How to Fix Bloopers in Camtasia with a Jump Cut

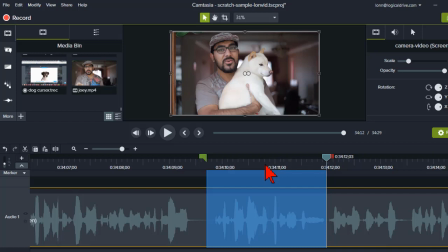So again, your best practice is if you mess up on camera, pause for a second and go again. Do another take. And a lot of times your second take will actually turn out to be better. So how do we kind of fix this?
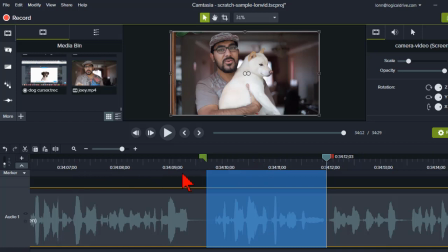A lot of people will be tempted to do this. Highlight the bad part and hit the cut button.
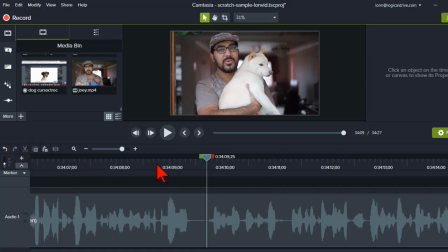Right? When you do that, that certainly will get rid of the mistake. You'll notice that cut it out and stitched it together. But if we kind of scrub through here, actually I'll let it play.
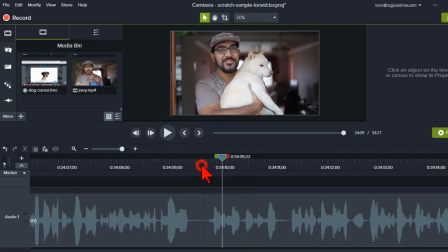You see, you get this weird jump, and it's just unnatural.
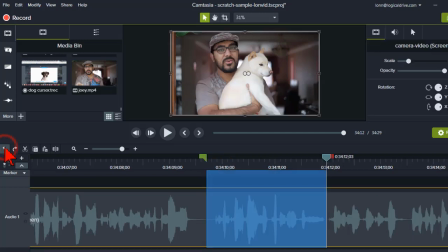So let's undo that. That's kind of what we want to avoid. I'm going to give you a little trick here that the pros use, and it's called a jump cut.
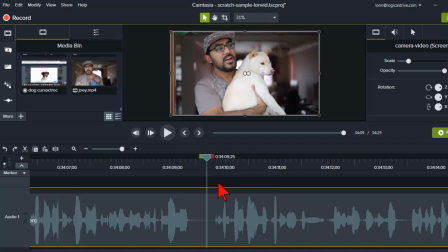So follow my process here, and I'll explain why I do things the way I do them. I'm going to put the playhead just before the goof, right?
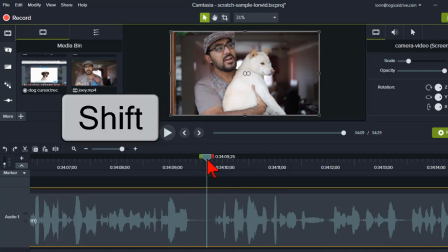Here's our goof. I'm going to hold my shift key. I'm going to grab the playhead and I'm going to move this down a little bit.
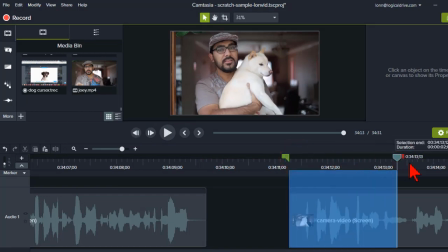And then I'm going to highlight our goof and cut it out.
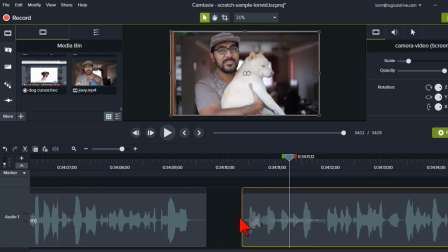Let's see what the effect of that is if I just kind of move this back together and play it. See, we still have that goofy jump.
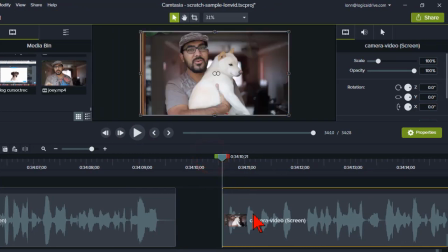Okay, but instead what I'm going to do is on the second clip, I'm just going to scale this up a little bit. Maybe not even a lot. Maybe something like that.
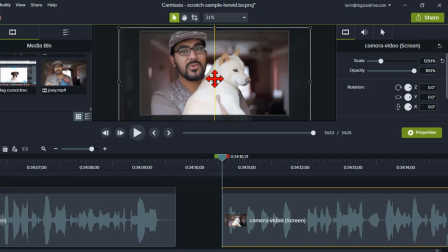And you can actually even move it around a little for whatever content might make sense. And now, when we put it together, watch what happens.
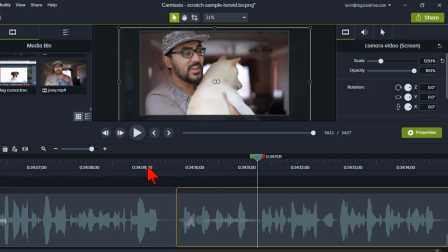See that? It's not, a jerky, abnormal thing. A jump cut is something that we're actually quite used to seeing. Everything on television or again in pro videos that you see will have jump cuts like that.
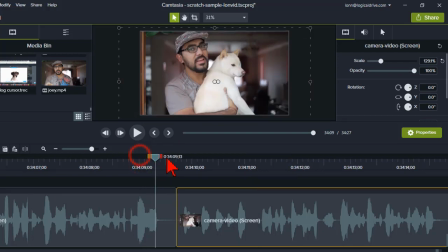And by a jump cut, what we mean is it simply moves from this, bam, to that. There is no transition. And remember what I said about transitions before.
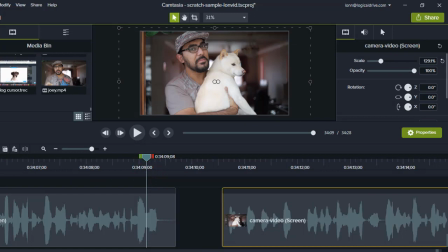What a lot of people will be tempted to do, let's undo this. Let's undo our scale. Reset that.
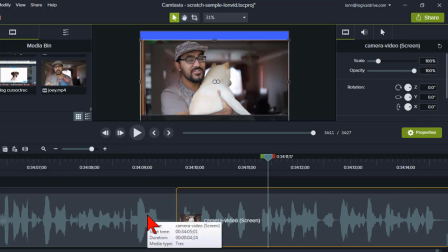What a lot of folks will be tempted to do is, okay, I cut out the mistake, and I split the clip,
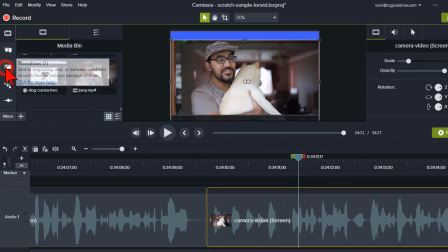and we'll go to our transitions, and we'll put a fade in here,
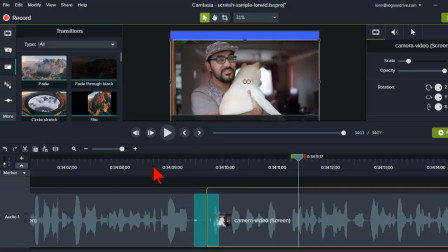right? That's what a lot of people think is the proper way to do it. I'll let that roll. And I actually moved the video here a little bit.
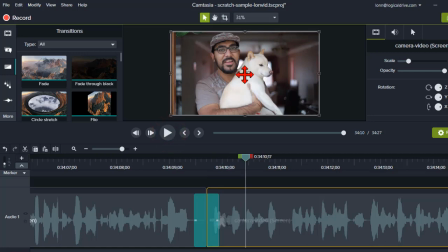And granted, it's not quite as bad as just the jerkiness, but it's not pro. That's not the way we want to do that. So let's go ahead and put this back.
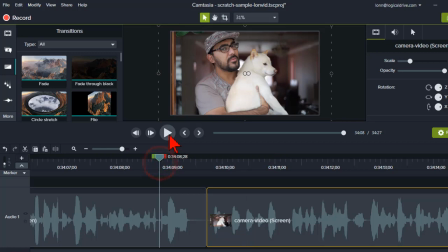Just by putting that little bit of a zoom, and I'm sorry, it's not even a zoom.
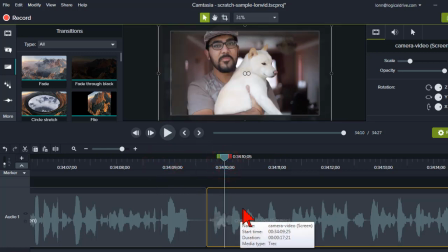I'm resizing the scale of the clip here.
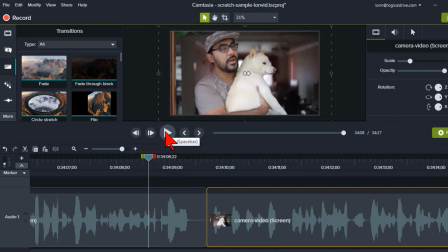But again, this is something that we are very used to seeing in almost everything. Watch a show on TV and see how many times they use this technique. It's actually something folks do on purpose, even if there aren't bloopers a lot of times.
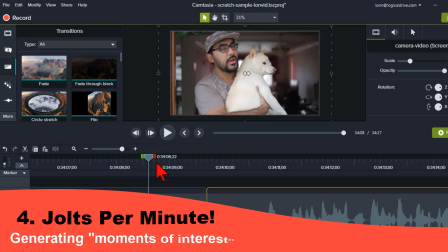There's a term in the video industry called jolts per minute. Oh! I kid you not.
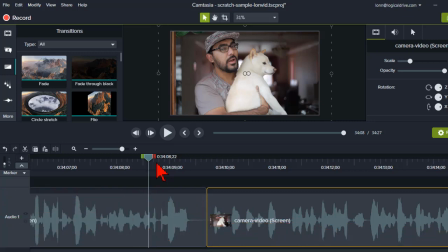And what that means is that people want to see something happen or move like literally every few seconds. Again, whatever you watch, just go ahead and time it. How long does a scene or a shot stay on screen?
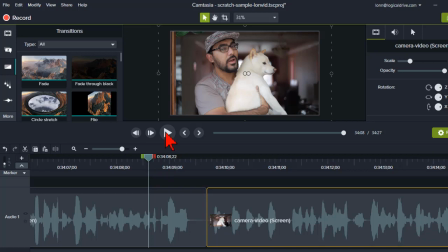Not very long. So this is just one way to very quickly add some visual impact.
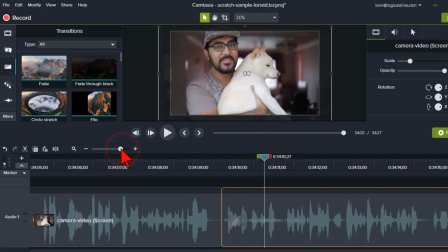Okay, boom. And then, of course, at some point after the goof, we'll find a natural point. Probably we'll just use here for our example. I'll go ahead and split this clip, click on this guy, and then reset this back to 100. If I want to, jump it back to whatever shot I had. So let's take a look at that in its kind of totality.
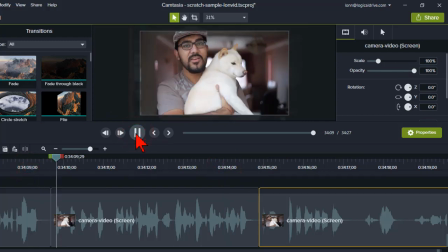Boom. There you go. Okay, that is a ninja trick for you. But that's really one of the best ways to get rid of those goofs in a
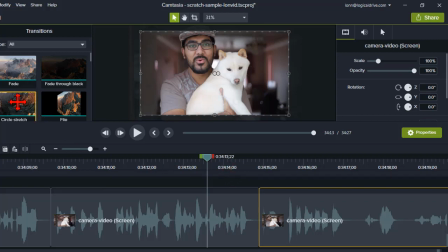pro manner without looking all amateur night by using transitions and stuff like that. This is like a standard skill to kind of have. And let me back this all up just a little bit. And I'll give you one other kind of caveat.
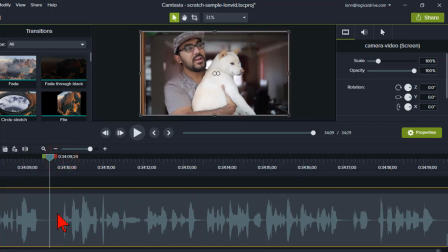So, some folks might say, well, you just go before the goof here, split the clip, and then apply the jump cut here and scale it up.
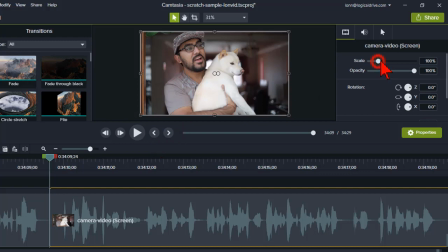That's generally a mistake because here's the problem. Yeah, I split it before the goof, but watch what happens if I then just highlight the blooper and hit cut.
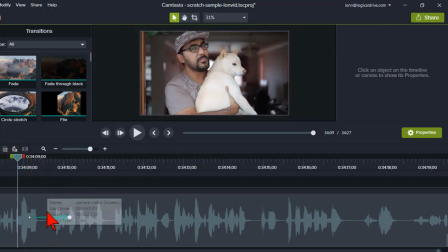See that? It stitched it together, and you get all kinds of weirdness.
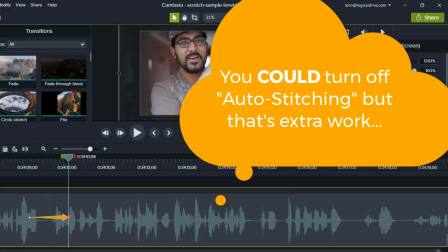So the reason, undo.
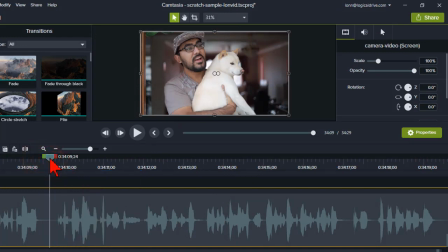The reason I use the shift key is so that it moves the clip down the timeline. Okay, there's no opportunity for it to stitch itself together here. Now I'm free to cut out my goof and do my deal, do my work.
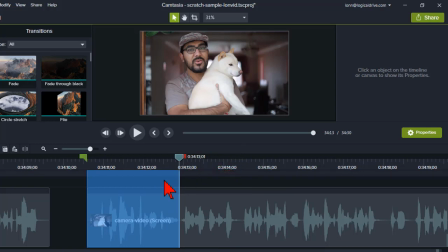So that might trip you up if you tried to do it the other way by just splitting the clip and then increasing the size or scale on the second one.
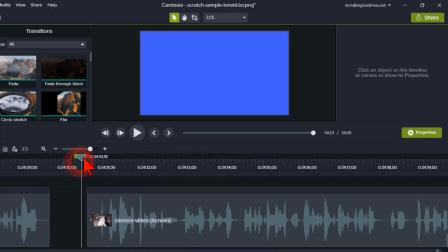Okay. The other benefit that has is that if you have other work further down the timeline,
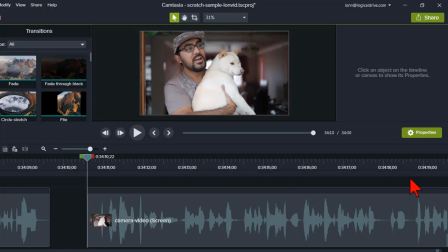like you've added callouts or something, and you go back and you say, you know what, I'm going to cut that out.
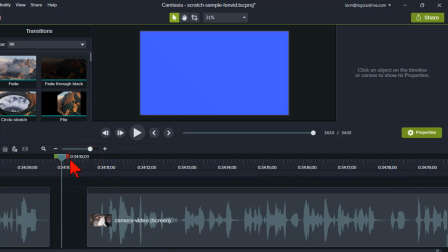Now, if you don't use the shift, this is called a ripple split.
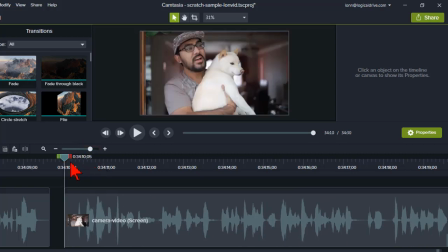Not only is it splitting and moving this clip down the timeline, but everything else that's on your timeline, all the callouts you have in place, anything like that, all get moved in synchronicity.
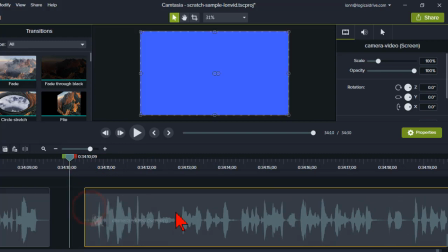Okay, if you just grab this guy and move it, well, then your callouts are all hosed up.
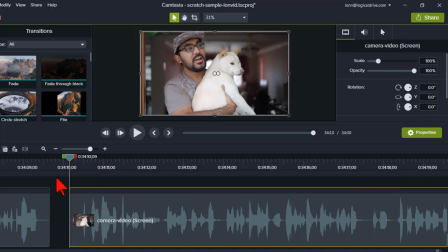So that's another reason why I kind of do it that way. That's good stuff. That's a good tip for you. Yep. And a great question. Thanks for coming, and I'll see you all next time.